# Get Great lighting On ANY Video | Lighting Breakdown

So, you want to recreate scenes from your favorite films, and so you go on YouTube to learn,
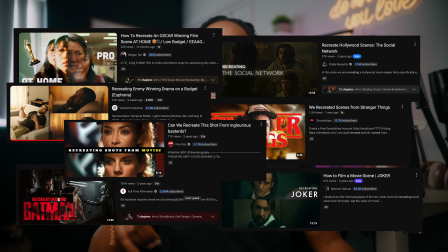and you see other YouTubers recreating scenes from their favorite films, and they're showing you how they lit that particular scene. But in this video, I'm gonna do you one better. Let's get into it.
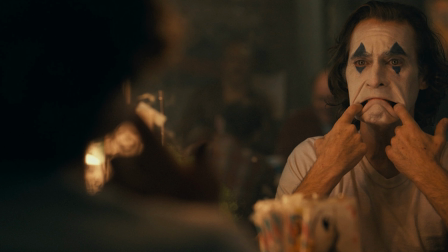So in this video, I'm gonna show you all how you can recreate any scene from any of your favorite films, learning how to analyze light. Now, I can easily show you, which I've done in the past, how I lit something, what lights did I use, but I think the best way to really learn light is not by seeing what I did for my particular setup, but by learning how to look at a scene and literally analyze the light from that scene and learn lighting a little bit more so that you can do that for whatever scene that you want to light. But first, let's start off with the basics. So when I was at the Aperture House doing Cine Gear, they gave us a plethora of gear to shoot and just be creative.
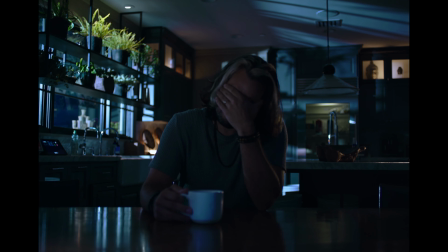And so with that, I wanted to play around with recreating moonlight, recreating sunlight, and what that looked like. It was really just finding inspirational photos and seeing how I can recreate the overall sense of this particular image. And so the first thing I want to talk about when we are trying to learn how to analyze light is light direction.
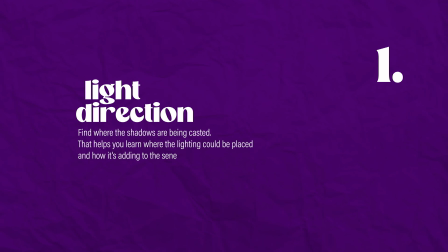So you want to find out where the shadows are being casted, because that is going to help you figure out the direction of the light. So again, when we're talking about light direction, we're trying to look at what the shadows are doing, and that is going to help us determine where the light is directed.
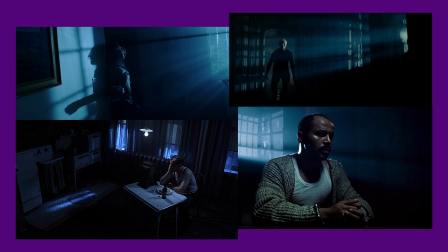And so this is one of my favorite shots that I found off a shot deck when I was trying to recreate moonlight,
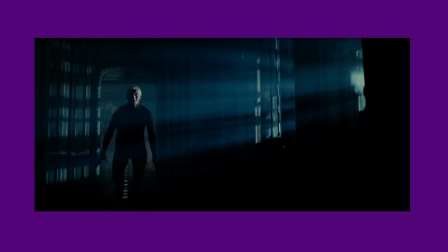and I just really loved how simple it looks, how natural it looks. It looks just like, just the overall lighting just is really beautiful to me. I love texture on walls, so that I was very much drawn to that.
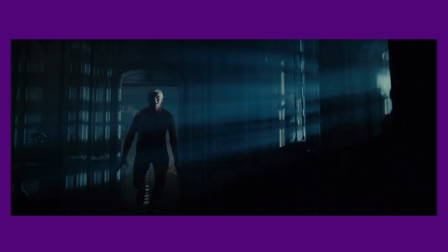But if we look at the shadows, we can already see that there is a lot happening on this wall over here. Honestly, we can look at this and see where the light is at. We clearly have some light outside that is shooting through these windows. So there's probably just like a nice little light out here that is shooting through these windows.
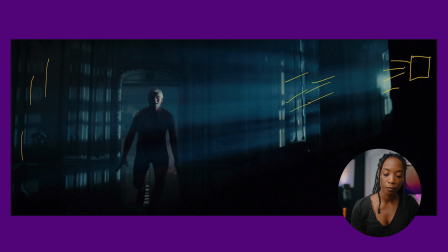They probably have multiple shooting through each one because you can see texture from each windowsill, and it's adding texture to this wall, which again, I love me some good texture. But even in the back room is also lit, so I would assume that there's maybe windows back there,
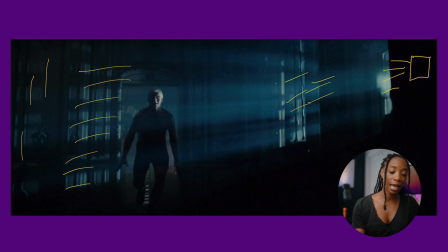or they have a light back there that's also lighting it so it doesn't seem dark behind him. So something in that room is being lit in some particular way, because if you see behind him, it's not dark. And so they really kind of have him popping out.
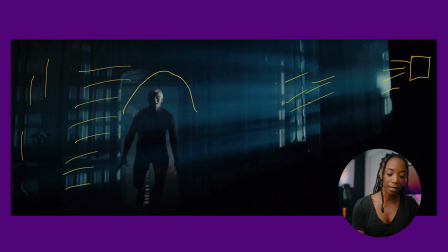Even though it's like a silhouette look, they kind of really have him popping out from his back, because if you look between his legs, you'll see also that there's some texture happening. So they could have used a cucurulloris or a spotlight, or they also could have windows in this location where they also had a chance to shoot through those windows in the back room.
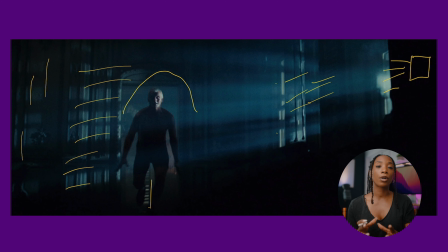He's being lit literally in one direction, and so it would make sense for it to have natural fall off.
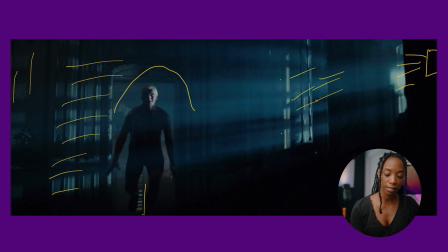If we zoom in, we'll see on his face that on camera right, this is where the light is hitting him clearly, because it's coming all from this side. And then camera left will make it red. It's just natural fall off.
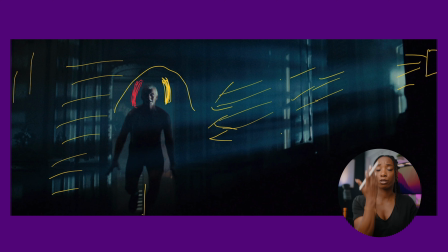It's really dark. It's pretty much splitting his face, which is cool, because when you think about a thriller, you think about this split, multiple personalities, all of these type of things.
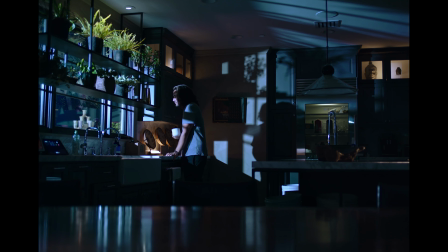And so I think this was really, really cool to see, since I wanted my particular scene that I was making up to be a suspense.
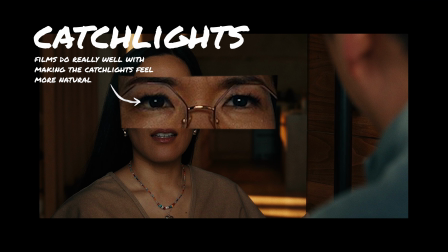Another way to learn light direction is by looking at Catchlights.
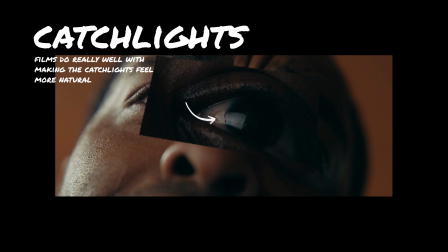You can look into someone's eyes, and if there's reflection from the light, you can kind of tell what direction the light is in based off that reflection.
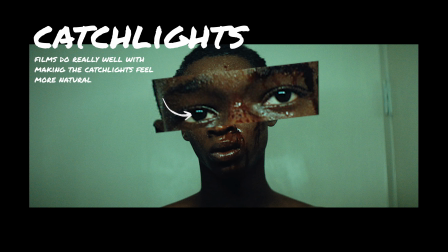It also kind of helps tell you what kind of modifiers they may have used. Was it square? Was it round?
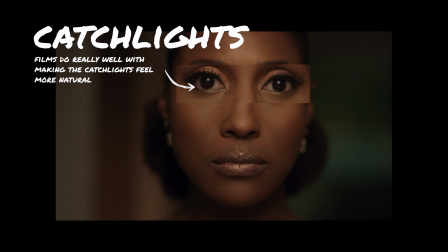Was it big? Was it small? If you really look at the Catchlights, they reveal so much. The second tip I want to give when you're trying to learn how to analyze light in any particular scene is going to be the quality of light.
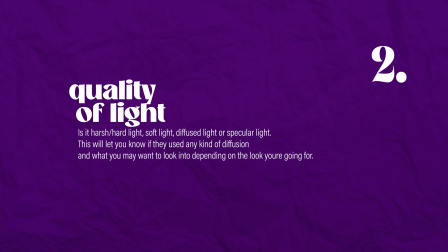So first you have your light direction. How are the shadows being cast?